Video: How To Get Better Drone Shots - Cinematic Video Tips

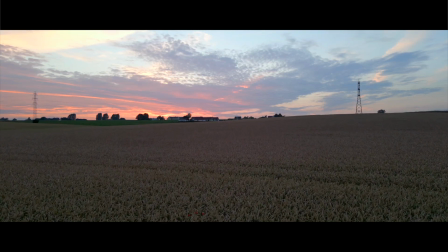1s
I have got questions on how I shot the cinematic rune footage in my latest rune review.
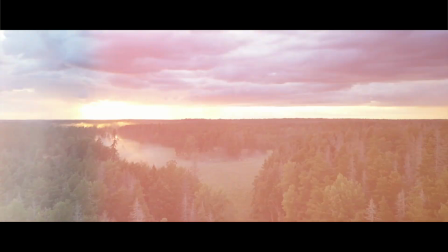8s
Based on that footage, I will break it down into 10 advice, 2 cheats and 2 don'ts.
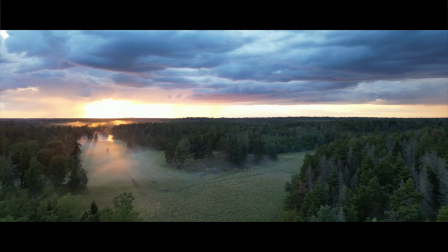15s
Shooting cinematic footage doesn't need to be that complicated, but then again it won't happen accidentally. 10 advice can sound a bit too much to incorporate at once, but the good thing is that you don't need to incorporate all of them at once. Each one of them will make your rune footage a little bit more cinematic, and some of them are easier than others, and some of them are edits in post.
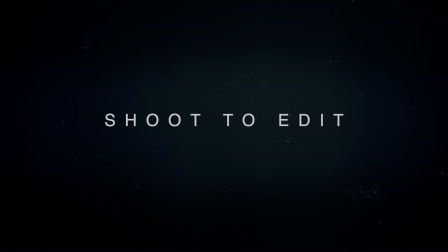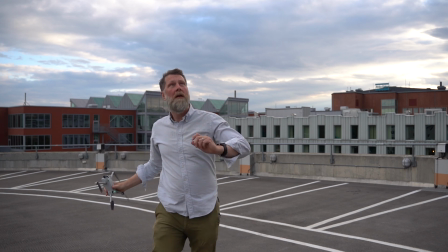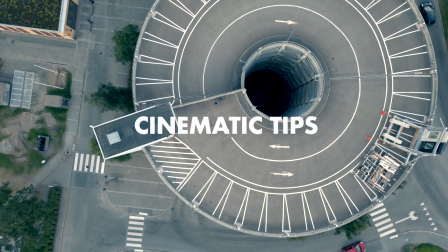So let's start with the 10 advice that you should do. My first advice is shoot to edit. Before you shoot, think about how you want to edit your footage. Don't just cut a sequence of random drone footage. Think storytelling or visual storytelling, what you want to say with your footage. As an example, my intro that's from a hand launching tutorial, it's definitely shot to edit. I wanted to give a fun and cool looking interpretation of hand launching that I just casually threw my drone up in the air.
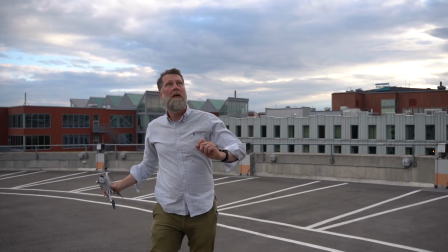96s
It consists of 2 clips, one of me pretending to throw the drone and one shot from above using the drone.
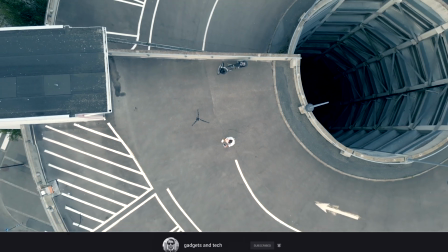103s
I had the editing idea long before I shot the 2 clips. In the editing, I used some speed ramping to accentuate the effect.
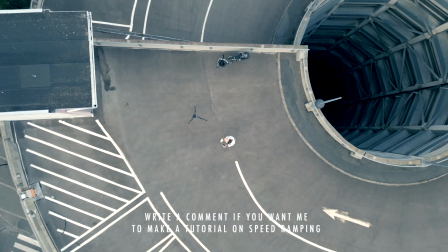112s
I knew that I wanted to use the speed ramping in the editing, so I shot in slow motion already at the location.
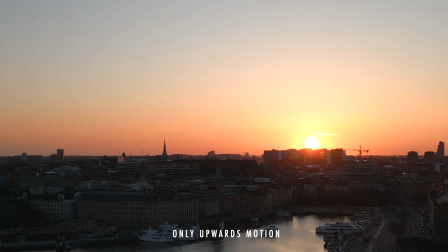123s
Cinematic drone footage is often very smooth, and the easiest way to achieve this is to use only one stick at a time.
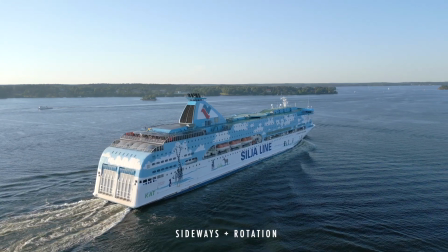131s
If you are a bit more advanced drone pilot, you can use 2 sticks at a time,
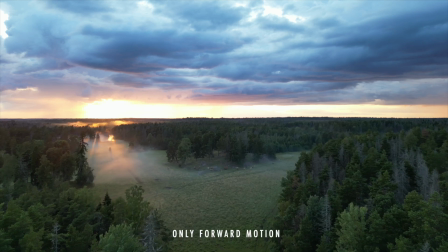136s
but the important idea here is to have one consistent motion.
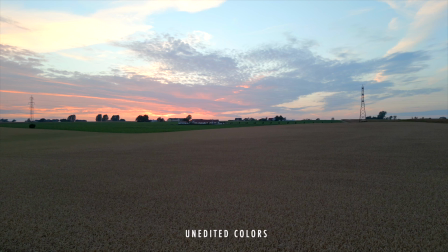144s
I shoot in these cinema-like which have more information in each frame, but it requires color grading.
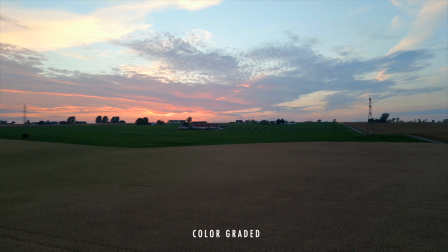151s
It looks somewhat flat right out of the camera. You can apply pre-made LUTs or do this manually.
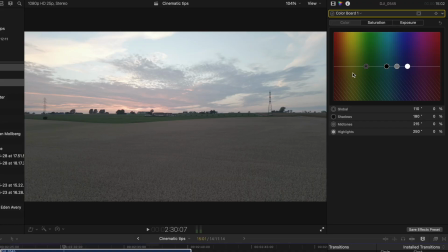159s
You can be as advanced as you want to, but for beginners, a quick way to do this is to just crank up the saturation to max and then adjust the exposure for better contrast.
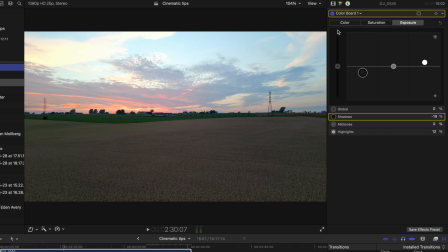172s
Keep an eye on the video scope so you don't blow out the lightest or the darkest parts.
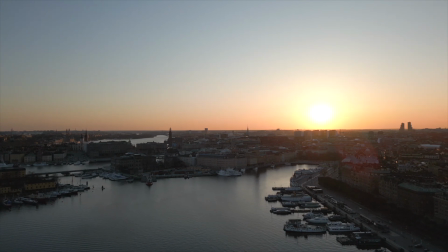182s
As in all photography, the light makes the photo. I shoot a lot at sunrise and sunset because of the light.
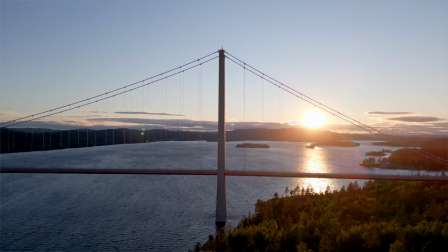190s
As in my example with the drone crash, I wanted to shoot the bridge in sunset even though it was windy.
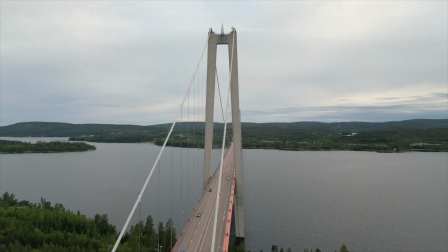196s
Shooting on a cloudy, dull day is something different.
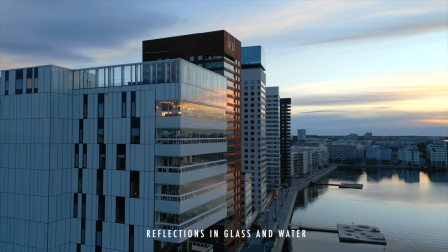200s
You can also look for reflections in glass, water or other surfaces.
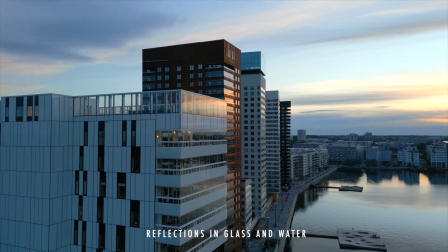206s
I would say that this is a better and more interesting angle than this.
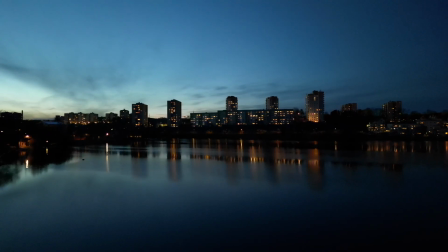216s
Adding music will trigger more intense feelings and make the footage more cinematic.
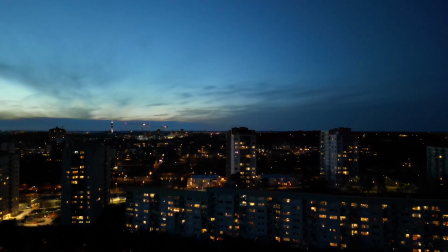221s
You can emphasize the experience for the audience. Do you want your footage to be peaceful or energetic, powerful and dramatic? This video is not sponsored, but I get all my music from Epidemic sound.
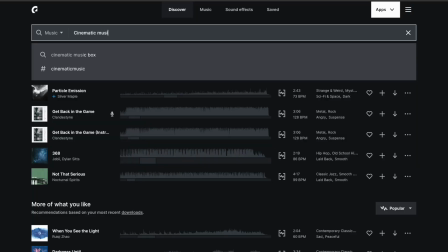235s
I have a link down in the description, and if you use it, both you and me will get 30 days free. Epidemic sound has tons of cinematic music that I use all the time.
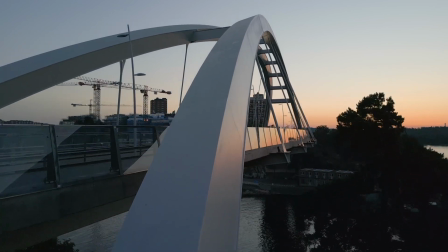250s
By adding sound, you can really make the footage feel more natural. In my review, I added car sounds for the cars and birds for the forest.
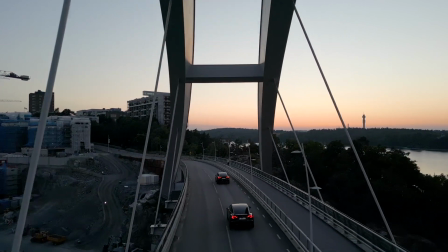259s
You can of course add the church bells or anything you want.
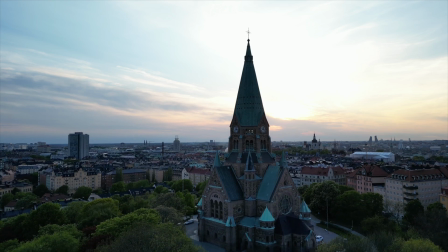264s
It will create an atmosphere that will enhance your visual footage. Just like the music, I use sounds from Epidemic sounds, but there are also a lot of built-in sounds in Final Cut Pro,
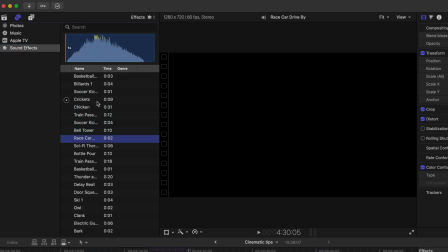276s
or I guess in the editing program that you are using if you use something different.
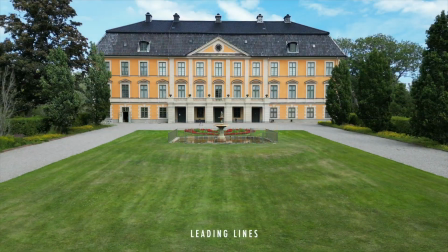285s
Pay attention to the composition and create harmony in your footage by using leading lines,
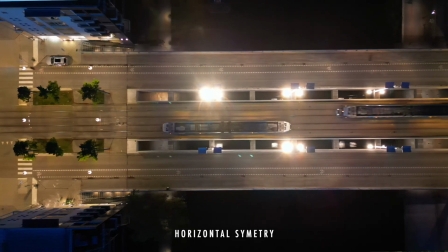292s
symmetry or guides like the rule of thirds. You can use overlays in your remote control to make this easier.
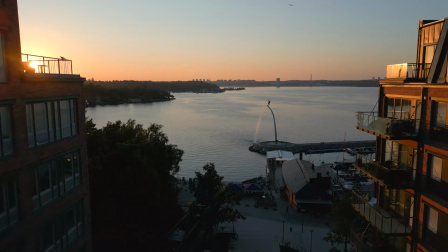303s
I never shoot less than 10 seconds continuously.
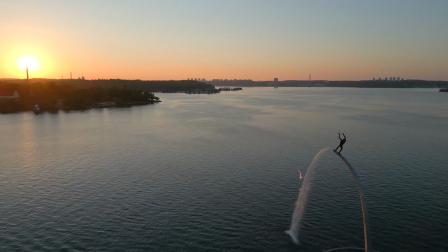307s
I of course cut it down in editing many times, but on location I try to shoot for that long time.
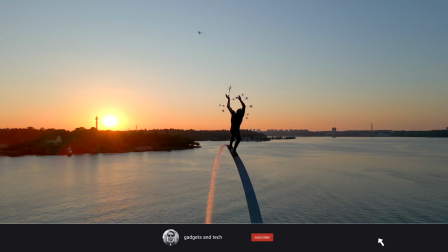314s
As in the first advice of shoot to edit, if you shoot a rock video and you know how you want it,
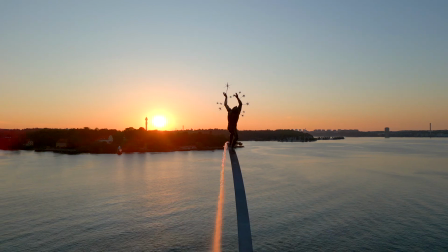320s
you can probably use only short sequences, but as a rule of thumb,
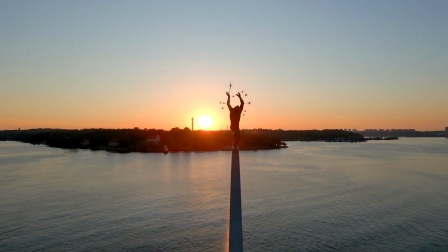324s
I really recommend you to shoot long sequences and then edit them down.
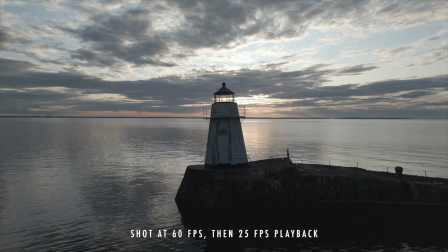333s
Many times your footage will look more cinematic when you slow it down.
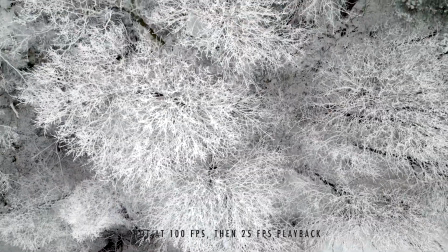338s
It can be that you shoot twice the frame rate or more, so you will get actual slow motion.
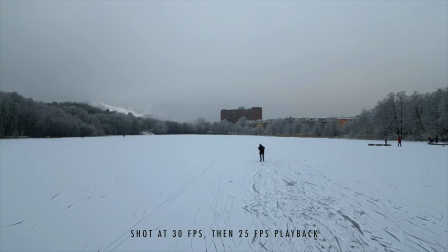345s
But you can also slow it down only from 30 to 25 or 24 frames to get a slightly slower,
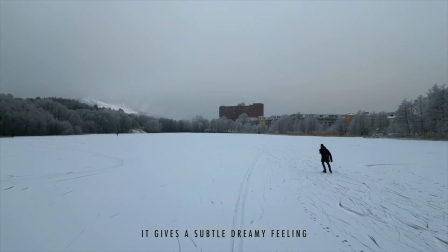354s
more dreamy feeling. I also recommend to fly your drone slowly, and you can do this by using the cinematic mode or creating your own throttle curves to get it even smoother. This is maybe for a bit more advanced users, but it basically means that your shutter speed is double your frame rate. So if you shoot at 30 frames per second, you want to use a shutter speed of 60. It will give a natural looking motion blur, because if you use a too fast shutter, each frame will freeze and you will get a sequence of freezed frames, and basically the frames, each frame will not transition very well into the next frame, so it will look less cinematic. In reality, it can be difficult to achieve exactly double your frame rate, but many times it's good enough to just slow down the shutter,
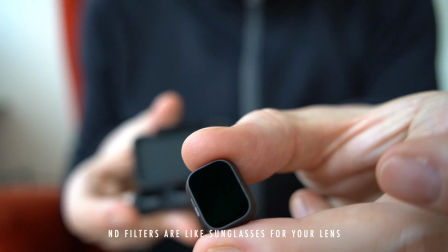417s
so you can use an ND filter and use automatic exposure mode. Those next two tips are what I call the cheats. They are simple effects that you can use in your post-editing and apply it on footage that you have already shot. So the first cheat is to add cinematic light effects in post.
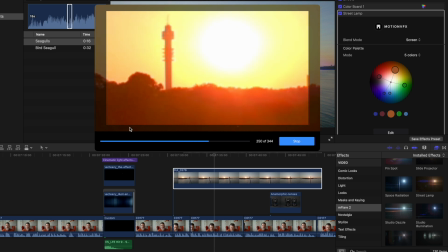450s
You can add lens flares. Anamorphic lens flares in particular will give a cinematic look because we recognize them from the movies.
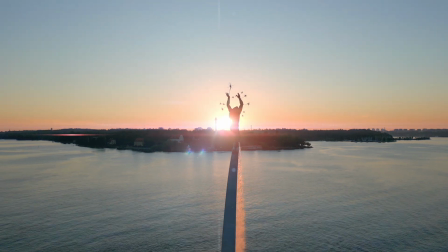459s
Let me know in the comments if you want to know more about anamorphic lenses,
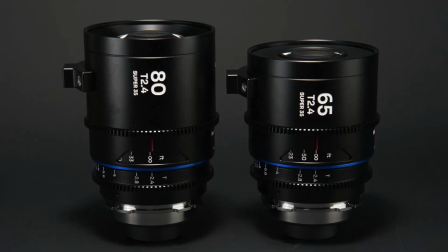463s
how they work and why they are creating this very characteristic lens flare.
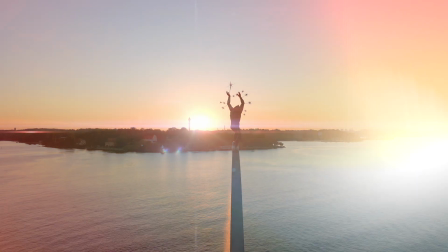468s
You can also add light leaks that gives a more dreamy analog film cinematic look,
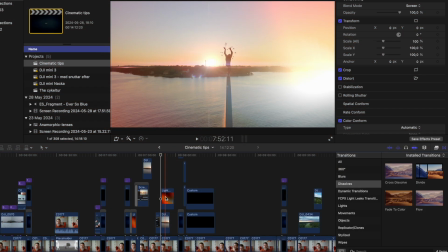476s
because we recognize them from back in the days when movies were shot on film. This one is controversial. A lot of people don't like blackbars because blackbars don't utilize the full resolution of your camera. And that is true.